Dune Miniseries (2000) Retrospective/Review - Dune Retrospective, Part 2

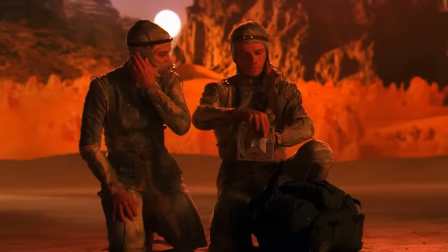12:26 For as much money as was spent on the series, the longer the characters spend in the desert, the cheaper the production starts to look.
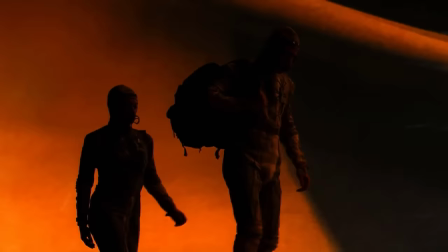12:34 To borrow a gaming term, the fidelity of the series quickly breaks down. The painted backdrop of the desert may work for one or two close-up shots,
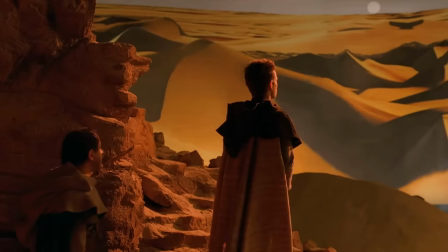12:43 but once one notices the same sand dunes and mountains repeated dozens of times,
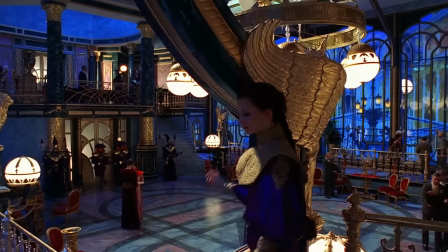12:48 the viewer becomes keenly aware that this is a set in a studio and not the fantastical landscape of Arrakis.
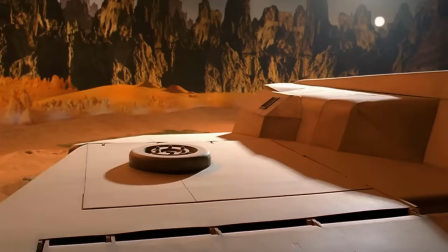12:54 Because the rest of the show has such high production value, the moment the illusion of Dune's world breaks, it shatters.
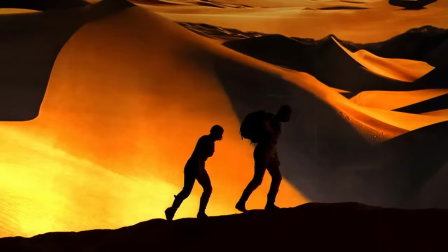13:01 On more than one occasion, the camera is placed in the wrong position,
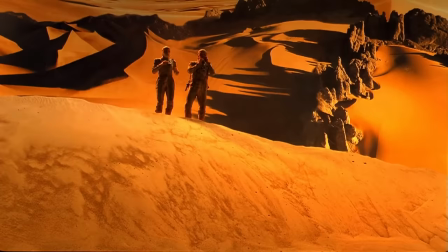13:05 completely giving away the desert as a large painting, and in numerous shots, the seams between the pictures which make up the backdrop are clearly visible.
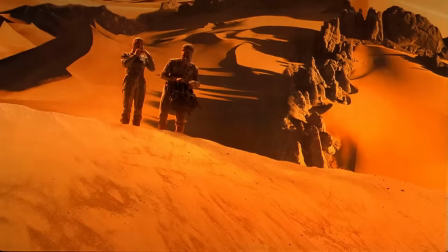13:13 A sense of place is crucially important to the story of Dune, and unfortunately,
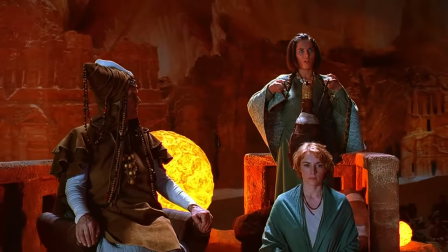13:18 this failure to achieve that sense of place ends up bringing the series down as a whole.
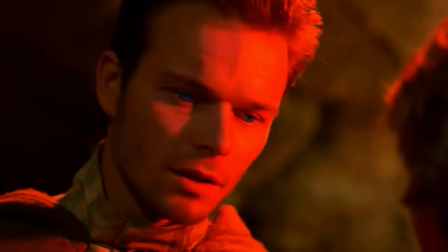13:23 In a way, the script for Parts 2 and 3 are perhaps too faithful to the source material.
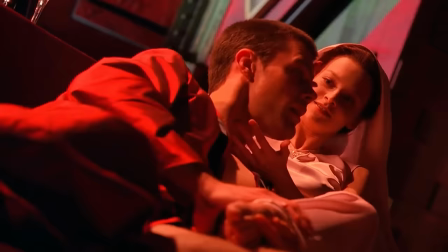13:28 There's an attempt to try and include basically everything from the novel.
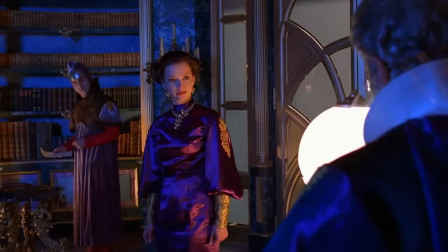13:31 Coupled with the addition of a subplot following Irulan, this unfortunately makes Parts 2 and 3 a real slog to get through. The desire to flesh out Irulan's character is an understandable one, but ultimately her plotline doesn't accomplish anything of note.
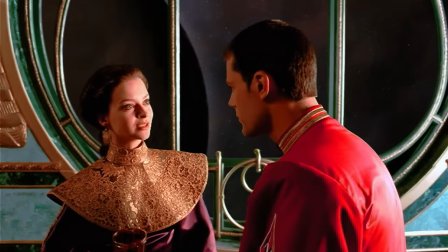13:45 She discovers information the viewer already knows, and her amenability to DePaul is already well established in Part 1,
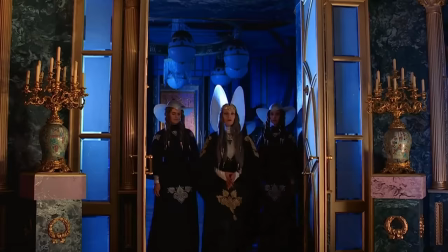13:52 and that excellent worldbuilding from Part 1 ends up feeling like over-clarification in Parts 2 and 3.
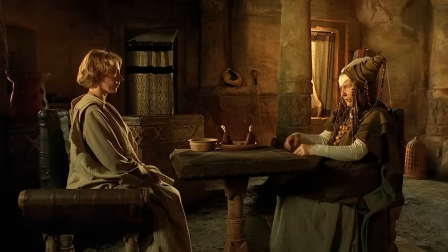13:58 In a strange way, the miniseries ends up running as the same problem as the 84 version.
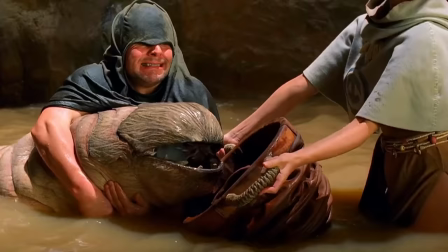14:03 There's nothing left for the audience to intuit about this world or the story.
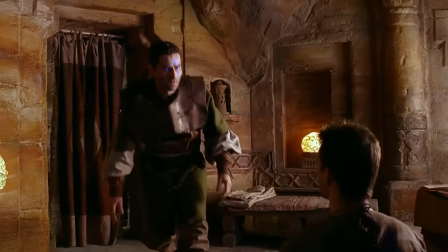14:09 Every element is rigorously explained in great detail for fear of leaving the viewer behind.
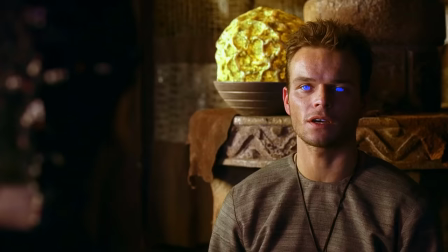14:15 Coupled with the limited amount of sets in the vast majority of the series ends up feeling like the same handful of conversations in the same handful of sets.
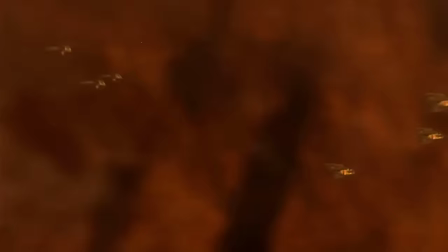14:23 It loses that epic quality Part 1 was so successful in establishing. The narrative dragging its feet ends up hurting the climax of the series as well.
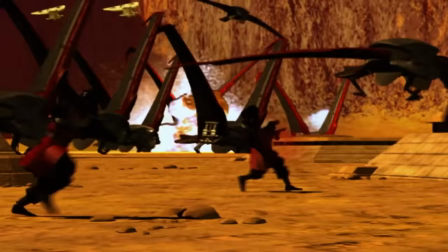14:32 The final battle, which should feel like a long-awaited payoff, ends up being too little too late.
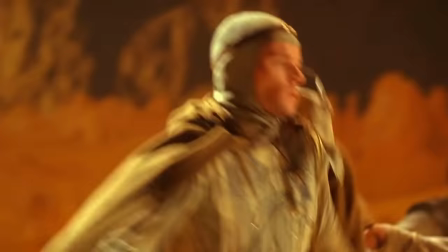14:38 It doesn't help that the action in general is poorly captured and edited.
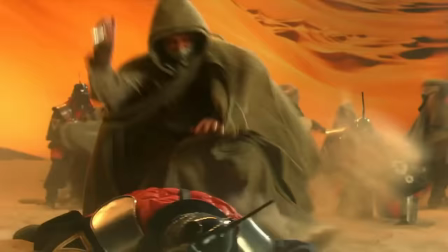14:42 The Harkonnen assault on House Atreides is literally only a minute long, and the rest of skirmishes are let down by the obvious reuse of footage.
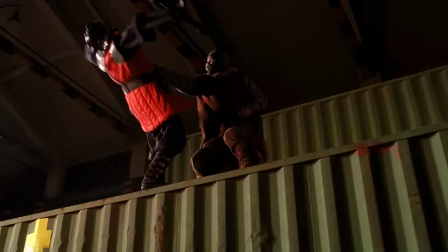14:51 This one warehouse is blown up repeatedly throughout the series. Thankfully, Paul's duel with Fade is more successful.
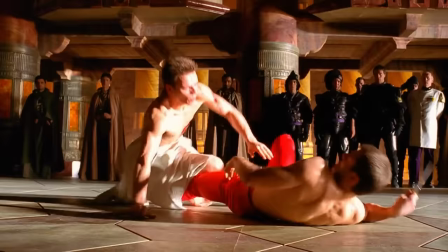14:58 The more complex choreography and clear coverage makes it a major improvement over the same scene from the 84 version.
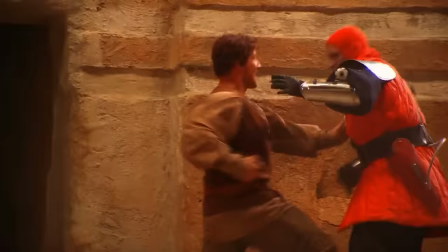15:05 However, taken as a whole, the Dune miniseries is, in many ways, just as troubled as Lynch's film.
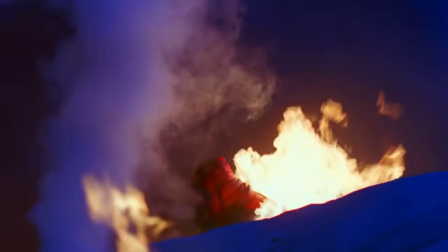15:10 Like that film, the miniseries is undeniably a work of passion by a team of people who deeply respected the source material,
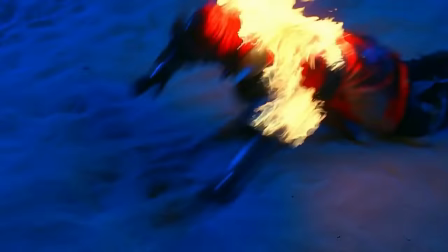15:17 but whereas Lynch's film compromised on its creative vision to better fit popular trends,
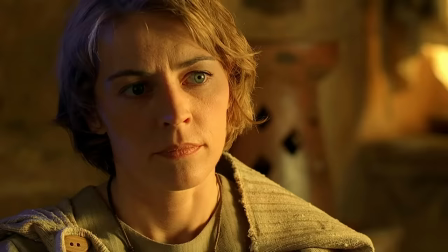15:23 the miniseries has the opposite problem. It seeks to adapt the entirety of the novel in as much detail as possible,
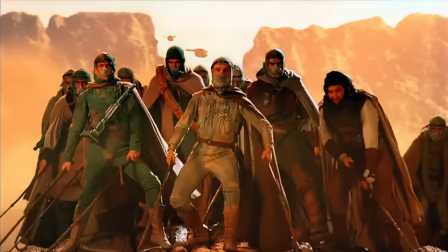15:29 but in doing so the filmmakers seem to forget that what works on the page doesn't always work on the screen.
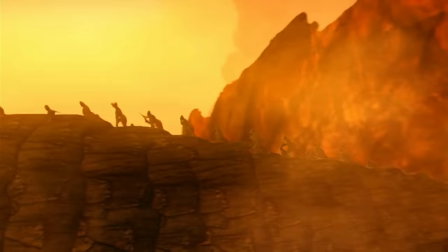15:35 The miniseries was actually my introduction to Dune, but it was the 1984 movie which got me to read the book.
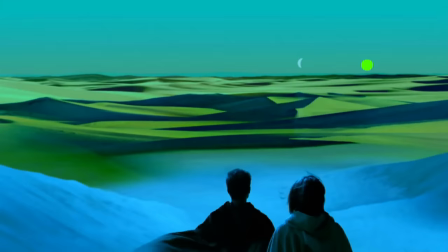15:42 This just wasn't, and I'm afraid it still isn't, a version of Dune which I can connect with.
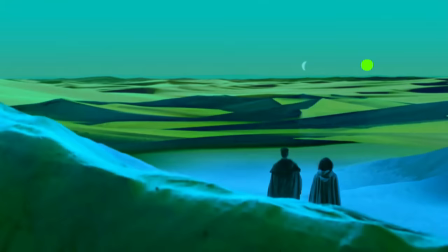15:48 Though I'm happy to know the same isn't true for everyone.
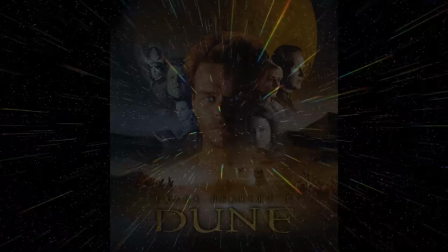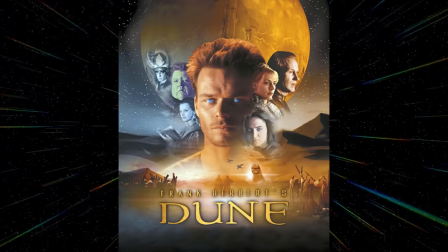15:56 Upon release, Frank Herbert's Dune became one of the sci-fi channel's highest rated programs,
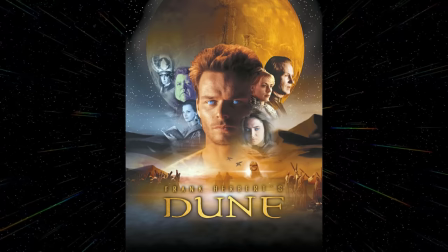16:01 bringing in over 4 million viewers for all three parts. The series was also generally well received by critics and audiences.
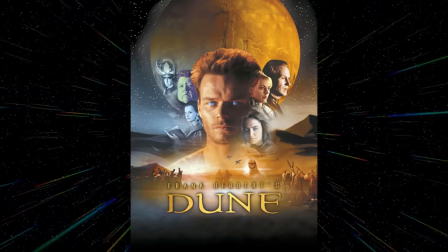16:10 While it was not universally praised, it was deemed a superior adaptation to the 1984 version.
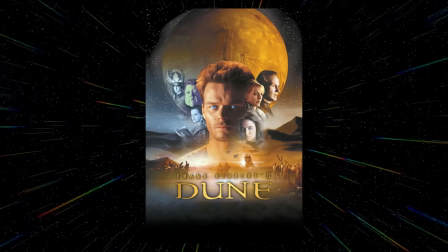16:16 Like that version, the miniseries introduced a whole new generation to the Dune saga, many of whom still see this as the definitive adaptation. The sci-fi channel's expensive gamble on Dune seemed to have worked,
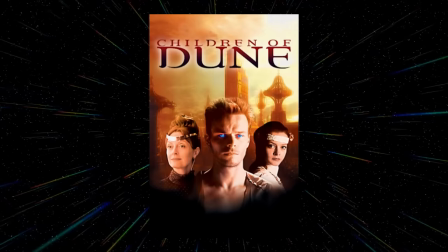16:29 and unlike the 84 version, the Dune saga in this form would continue.